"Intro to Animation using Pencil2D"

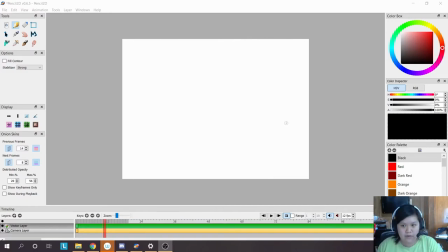(30:23)
I'm going to animate a bouncing ball and the bouncing ball is kind of like the quintessential beginner's assignment in animation. It really challenges you to get it right right and to use everything that you know to get it right.
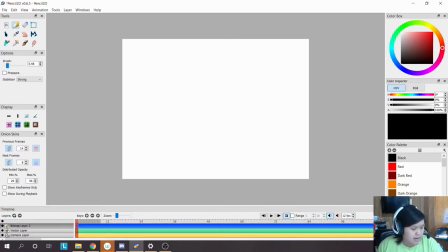(30:41)
So I'm going to make sure I have a bit map layer here and we have our frames and our onion skin enabled and we have a pencil tool selected all right and what I'm going to do is actually I'm going to make another bitmap layer and we're gonna plan this out I'm not
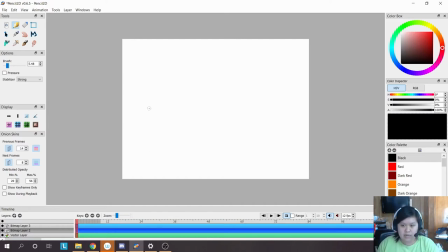(31:00)
going to use straight ahead animation instead I'm going to use pose to pose and instead of kind of trying to you know eye out the motions or to you know mentally do gymnastics
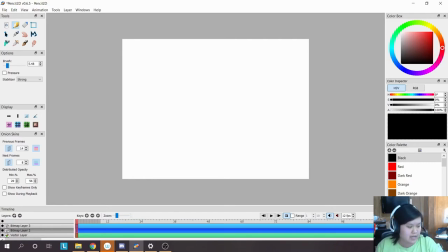(31:16)
in my head to figure out how the motion is going to look like we're going to use arcs to plan it out so I have my bitmap layer on and this is going to be a background layer I'm actually gonna choose a really light color for this so it doesn't get in our way and
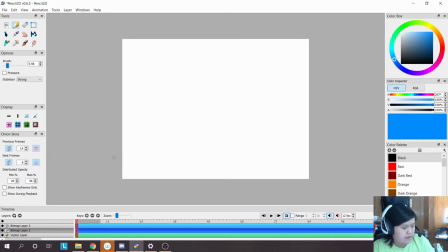(31:32)
for this I'm gonna have an idea of a ground here right and then that's the ground and now
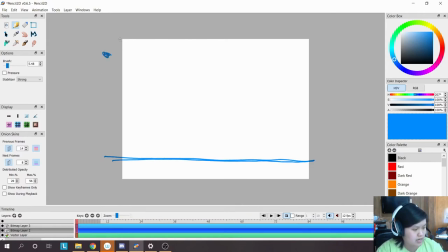(31:44)
I want something to start like up here and it's going to bounce down here and then it's going to bounce out like that and maybe we want it to do something different where it's like a parabola
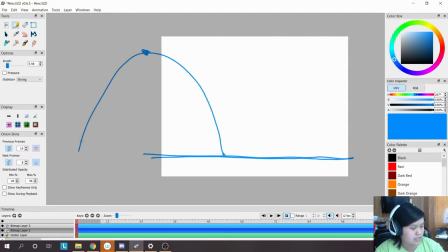(32:02)
using some math terms here so there's that's a parabola that bounces and then we're going to get a smaller
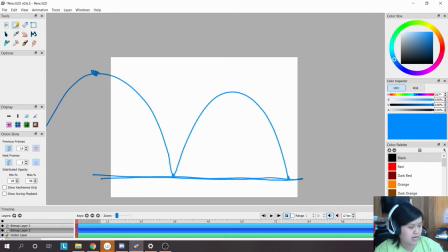(32:07)
parabola here right maybe an even smaller one
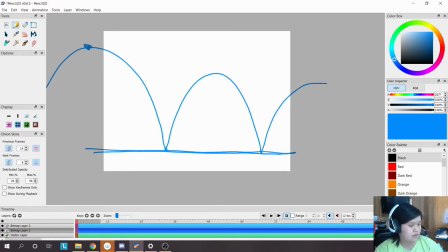(32:14)
and then it bounces out like that really
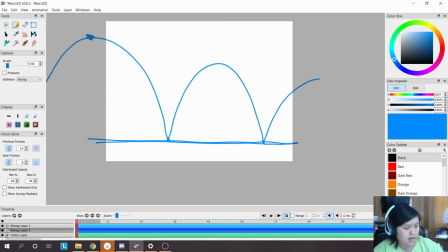(32:19)
bouncy ball okay we kind of see how the motion is looking like okay all
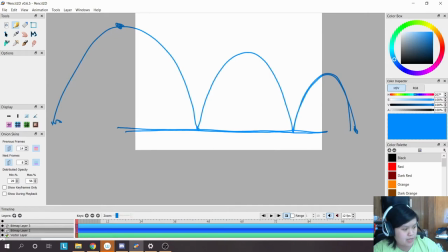(32:28)
right so we have
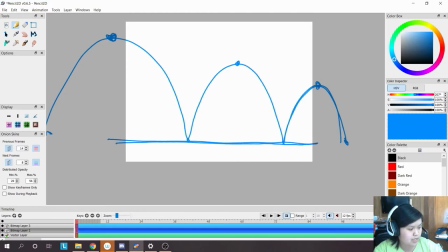(32:32)
you know marks show where the tops should be then we have marks to show where the bottoms or
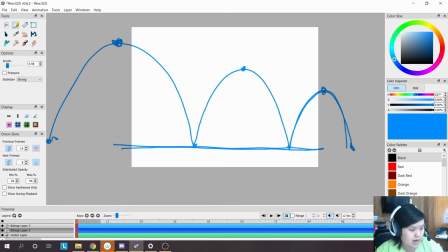(32:39)
the impacts of the ball should be so I'm
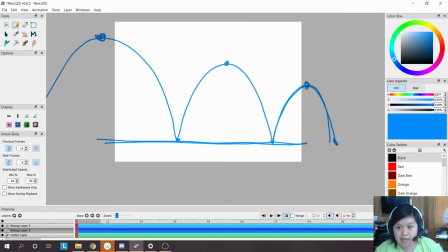(32:45)
actually going to also time out my animation here right so
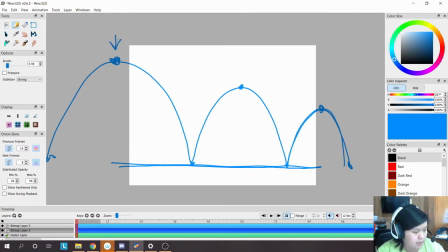(32:50)
if I were to start at this very beginning and I wanted to show here I want it to kind of start slow and then it gets really fast so in order to show that change in speed that acceleration we're gonna have a lot of frames
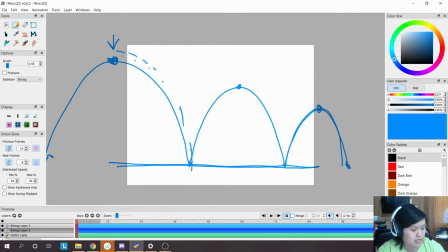(33:07)
in the beginning and less frames towards the end right because if you have a lot of frames together it kind of feels very slow you have a lot of frames it has to get through all those frames to get through one motion if you have less frames it'll go through those frames a lot faster
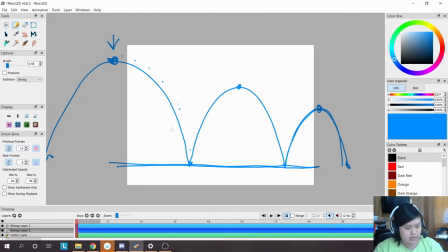(33:27)
in that short amount of time so we're gonna do that here right so I'm just gonna kind of mark out where I want my important points are gonna be so I want something to go slow so go slow here maybe you get a bigger gap you get a bigger gap maybe
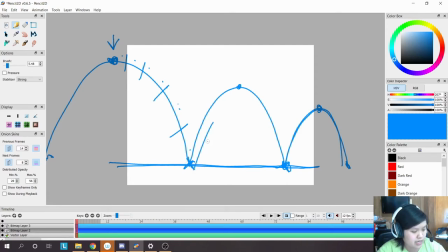(33:44)
you get a bigger gap here and then because it it's like shooting forward we're gonna get a bigger gap here and then it gets slower as it gets to the top okay I'm even
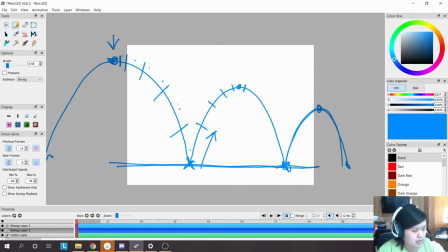(33:59)
gonna have like extra frames here extra frames and then we're gonna get it bigger, and then it gets bigger, and then it shoots all the way down here. Okay? And then it's going to shoot back up, and then it gets slower.
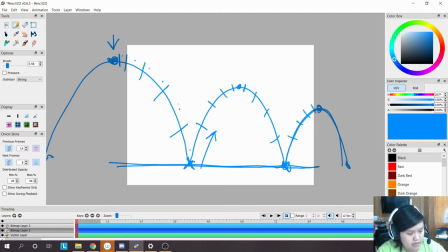(34:18)
So the gaps get smaller, and smaller, and then it gets bigger again. Right?
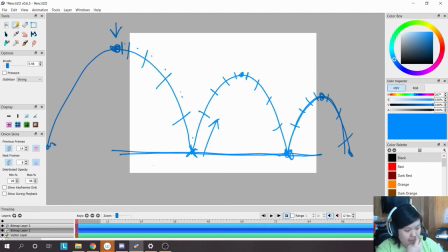(34:24)
So, I've kind of marked out where I want my animations to be, so I can actually kind of begin animating if I've got it planned out. so I'm gonna switch to the layer that's on top here and
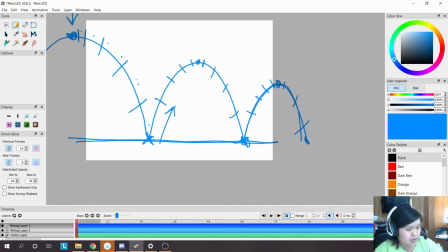(34:39)
I'm using spacebar to pan around by the way just
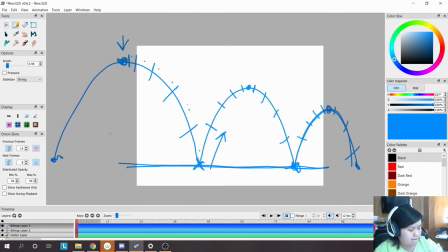(34:44)
so you know okay so let's get started I'm gonna use I'm gonna change my color to black and I'm gonna start on frame one it's gonna be right around here it's like not in the canvas but that's
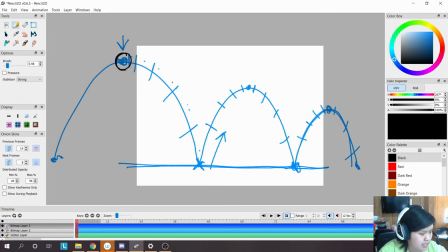(35:00)
okay this is really just for practice so it's moving all right and then I'm gonna make a new layer and this one is like that so here we're gonna go frame by frame so it feels like straight ahead animation but
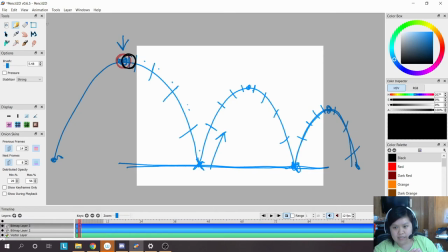(35:19)
because we've we've actually planned it out already it's using a combination of both pose to pose and animation and so it's gonna go like that so I'm gonna go make another frame and it's gonna get faster and faster so I'm gonna do that make a
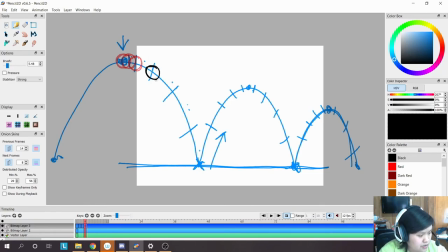(35:38)
new frame and it's it's actually starting to accelerate here so I'm gonna do a little bit of squashing all right
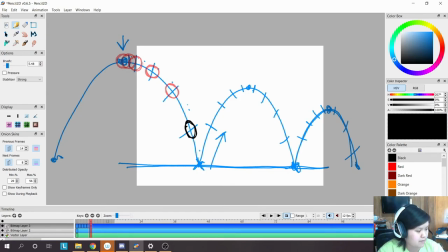(35:53)
so it's like really circular at the very top and then I'm squashing it so it's actually stretching and then um once it hits this bottom here it's like completely flat here
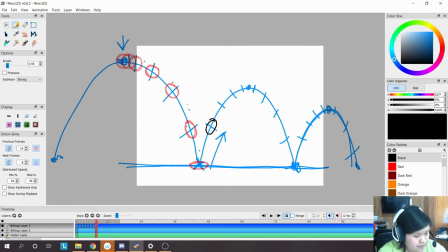(36:06)
all right then it's gonna shoot up i'm gonna make it oblong i'm gonna stretch it out i'm gonna continue stretching it out and then it gets slower so i'm gonna make it a little bit more
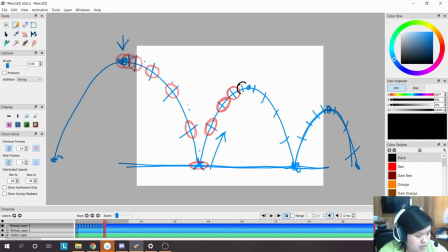(36:20)
circular and circular then another circle for our ball I'm
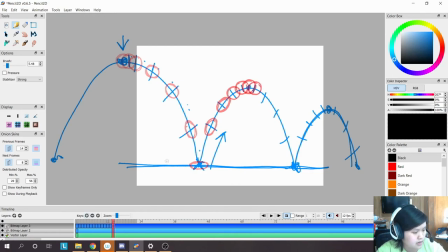(36:39)
just gonna focus on this right and it's gonna get faster so I'm gonna stretch it just a little bit okay
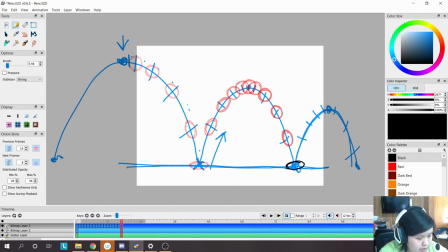(36:59)
okay and then it's gonna hit the ground so I'm gonna squash it even more and it's gonna shoot back up so I'm gonna stretch it and keep
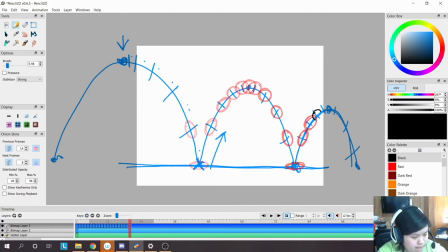it stretched I have to kind of remember how big it is on my screen so I don't get any
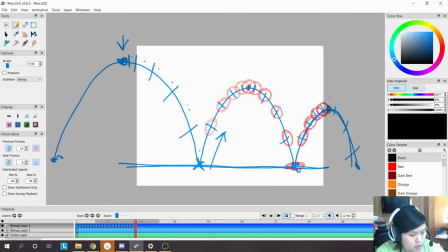(37:31)
accidental size changes the ball should be a consistent size throughout the animation but its volume will be shifted whether or not it's being squished stretched and squashed so now it's gonna accelerate down here
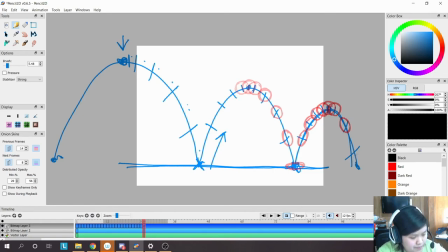(37:51)
so this is it's gonna appear outside of our frame so I'm just gonna it's it's okay that's for practice all right so we
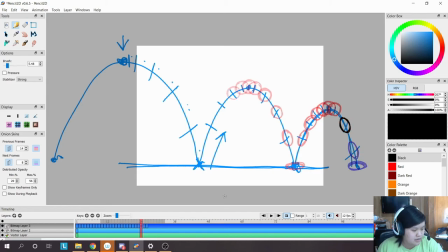(38:07)
have something going on right we can kind of see how it looks like when it's moving so I'm gonna turn off our our planning